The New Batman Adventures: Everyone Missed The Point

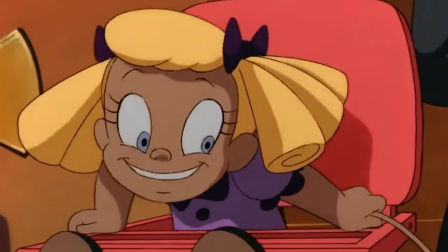Episodes that transform original characters from BTAS into unrecognizable versions of themselves.
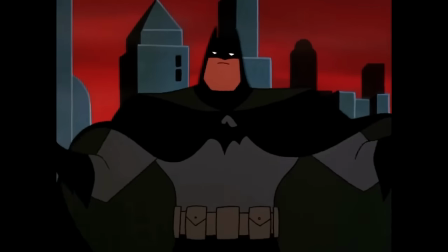A Batman show where Batman is no longer the center of attention,
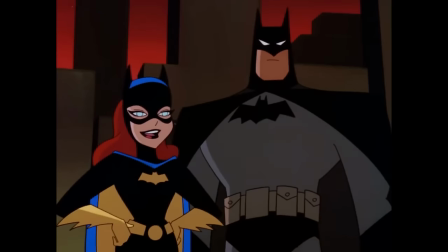but rather a grim and stoic father figure to the more colorful members of the Batman family, as well as a cornerstone to the larger DC universe,
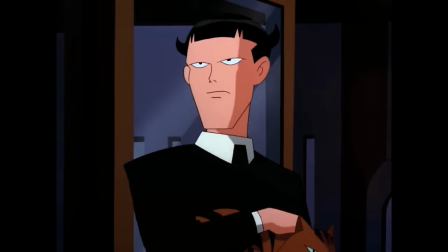with other characters that are not part of the Batman mythos showing up for unexpected cameos.
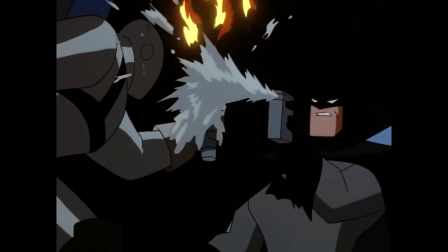A Batman that is much more dependent on his gadgetry and technology,
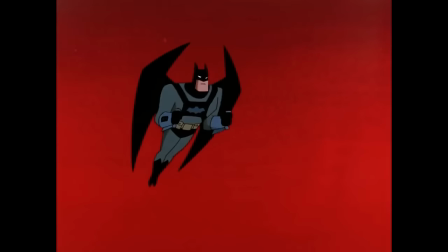overusing his new Bat jetpack to fly around Gotham as if he was Superman, or getting his own fireproof batsuit to fight Firefly.
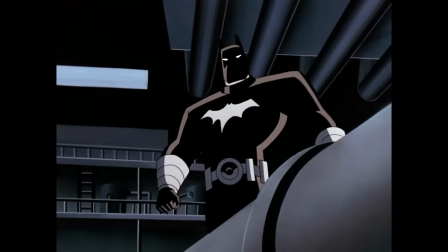Both of these things created specifically for this show, and most likely to sell toys.
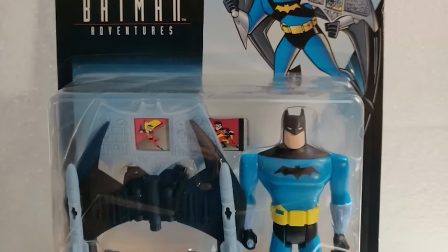Considering how much Warner Bros. Wanted to make toys out of their movies and TV shows,
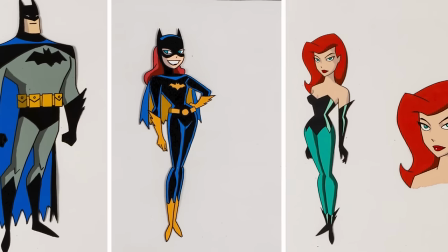I wouldn't be surprised if the main motivation behind the new character designs was simply to create a new line of toys.
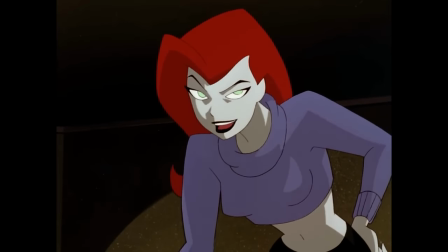Unfortunately, some of the new character designs completely missed the mark.
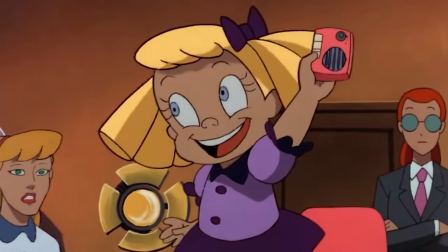Like Baby Doll, for instance, a character that in BTAS looked like an adorable toddler, but who was in fact an adult trapped in a childlike body.
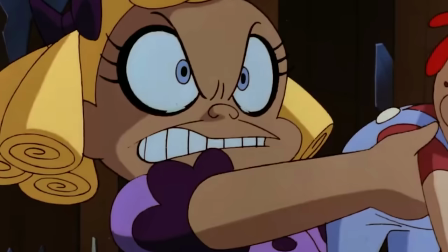The conflict of this character represented both internally and externally to create one of the most tragic, powerful, and appealing characters of the show.
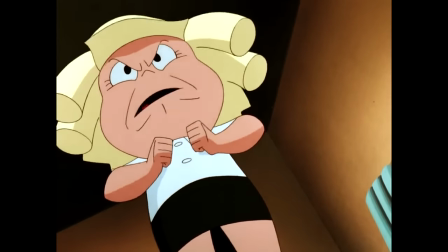In the new Batman Adventures, however, the tragedy is actually what they did to this once great character,
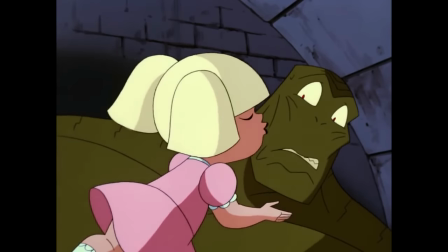in what is, in my opinion, the worst episode of the series.
Sorry, I didn't mean to.
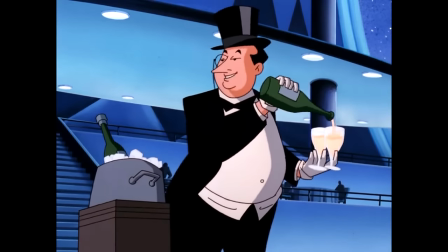But there are some new designs that actually work, one of them being the Scarecrow,
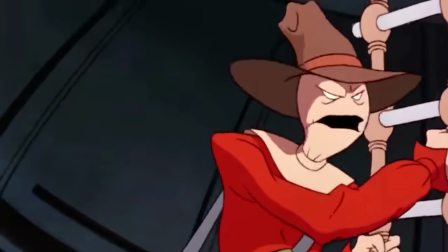a character who is no longer a cartoon version of the comic book character, but actually his own dark and twisted version,
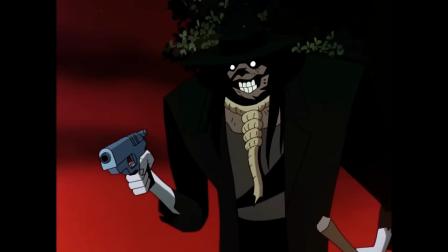which makes sense because of the dark nature of the new Scarecrow stories.
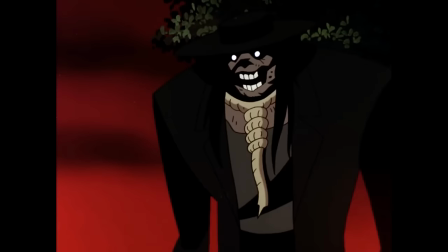Part of the reason why the episodes Over the Edge and Never Fear work is because of the new Scarecrow's character design.
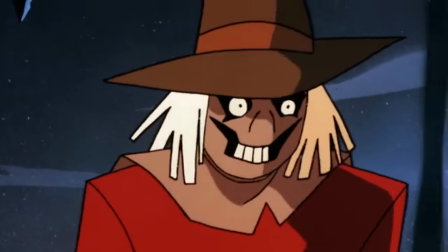These stories just wouldn't have worked with the previous BTAS style,
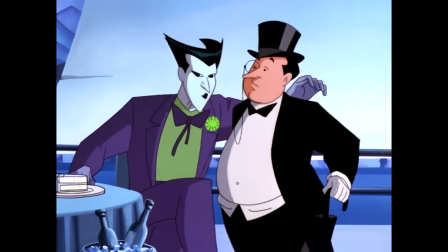and that's why I think that some of the new character designs should not be as problematic as people make them out to be.
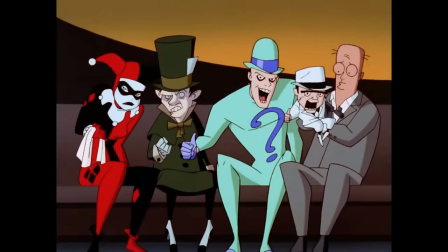Yeah!
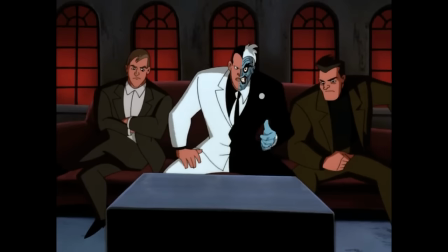The difference between a good character design and a bad one in this show boils down to how much the changes make sense in context with the stories being told,
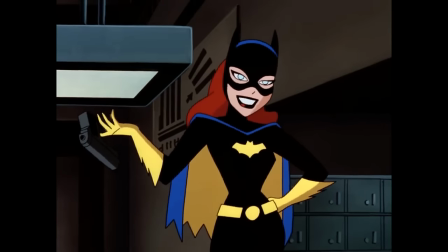with Batgirl being the perfect example of a good character redesign.
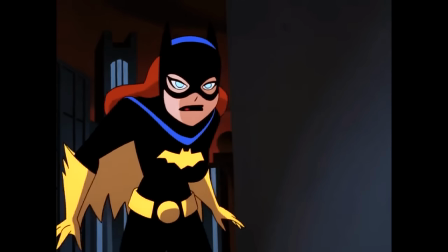Batgirl became much more sleek, with a better looking batsuit all around, and it makes sense,
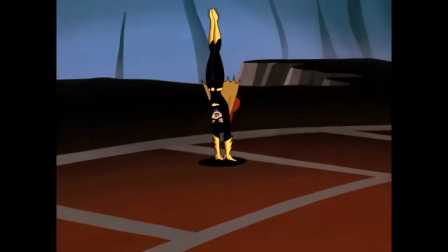because she is now an official member of the Batman family, which gives her access to the unlimited resources of Batman,
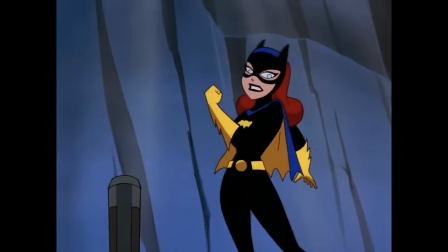and that comes along with a better batsuit.
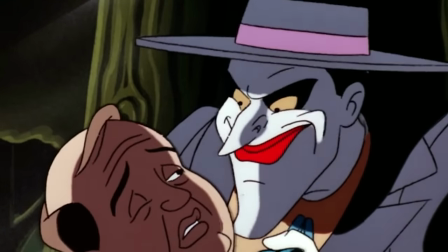The Joker stories are also not nearly as dark as they were in BTAS, so his new cartoony character design fits quite nicely.
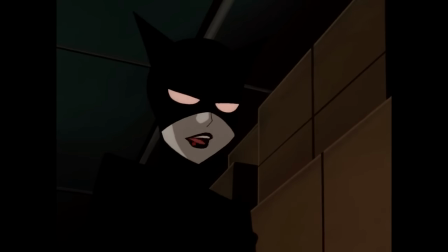Same thing goes for Catwoman and the Penguin, with the stories of both characters working better than they would have had with their old character designs.
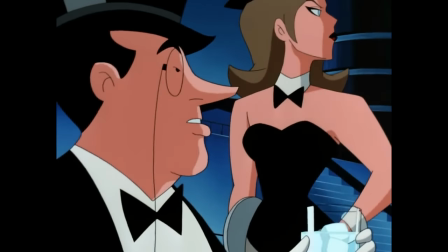They are all basically new characters, so the new character designs work.
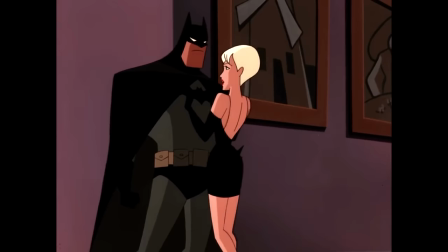Batman, for instance, becomes more one-dimensional, because unfortunately they stripped away most of his compassionate and human side,
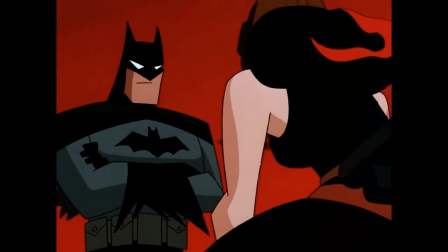but his new monochromatic batsuit would reflect this change, so it works.
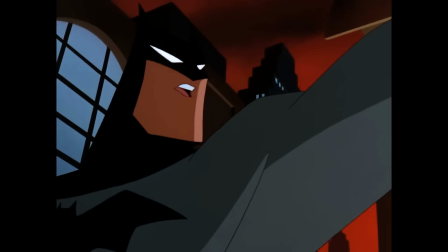Just like old times.
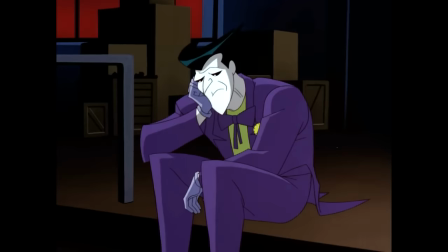The new designs are jarring, for sure, and some of them don't necessarily work unless they have a good story.
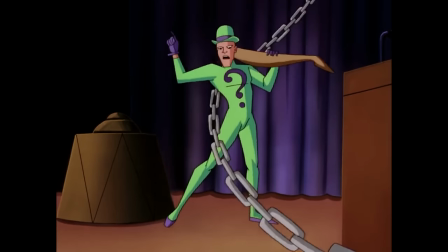Mr. Freeze, Killer Croc, and the Riddler are all characters whose new designs don't work because they have awful stories, if they have any at all.
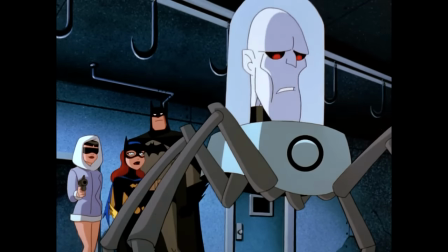And that's exactly the main problem with TNBA, because the changes were not always based upon storytelling,
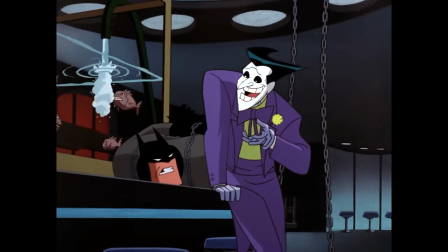and instead they created a massive shift in the direction of the original show.
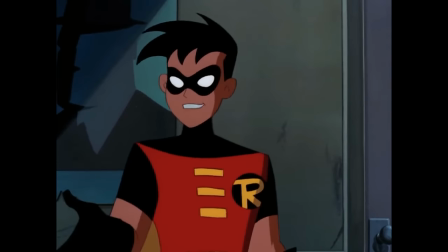The new Batman adventures dropped some of the most iconic visual elements from BTAS.
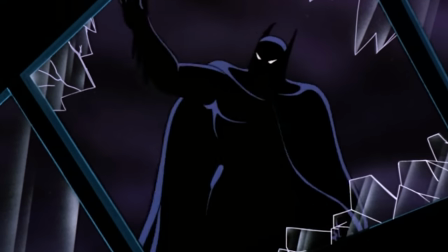The shadowy visual composition that was inspired by film noir was replaced by bright,
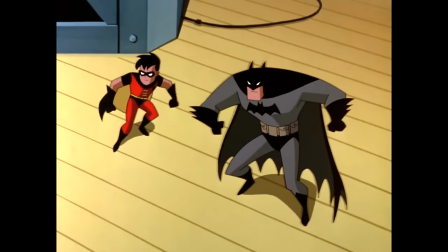contrasting colors to set a lighter tone and mood for the episodes.
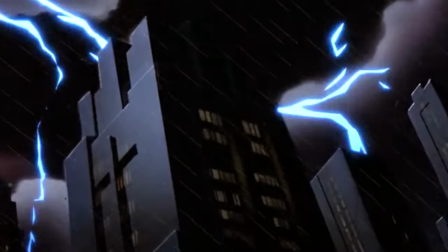The darker red skies and twisted scenarios inspired by German Expressionism were replaced by more saturated and vibrant colors,
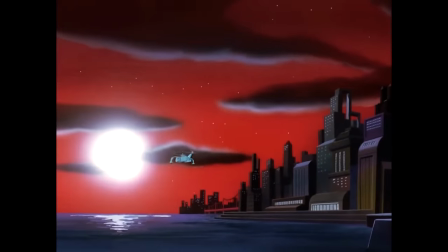with simpler designs, background and animation.
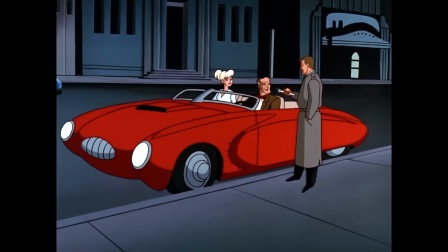And although the Art Deco architecture remained, the technology that existed in this new Gotham felt much more modern.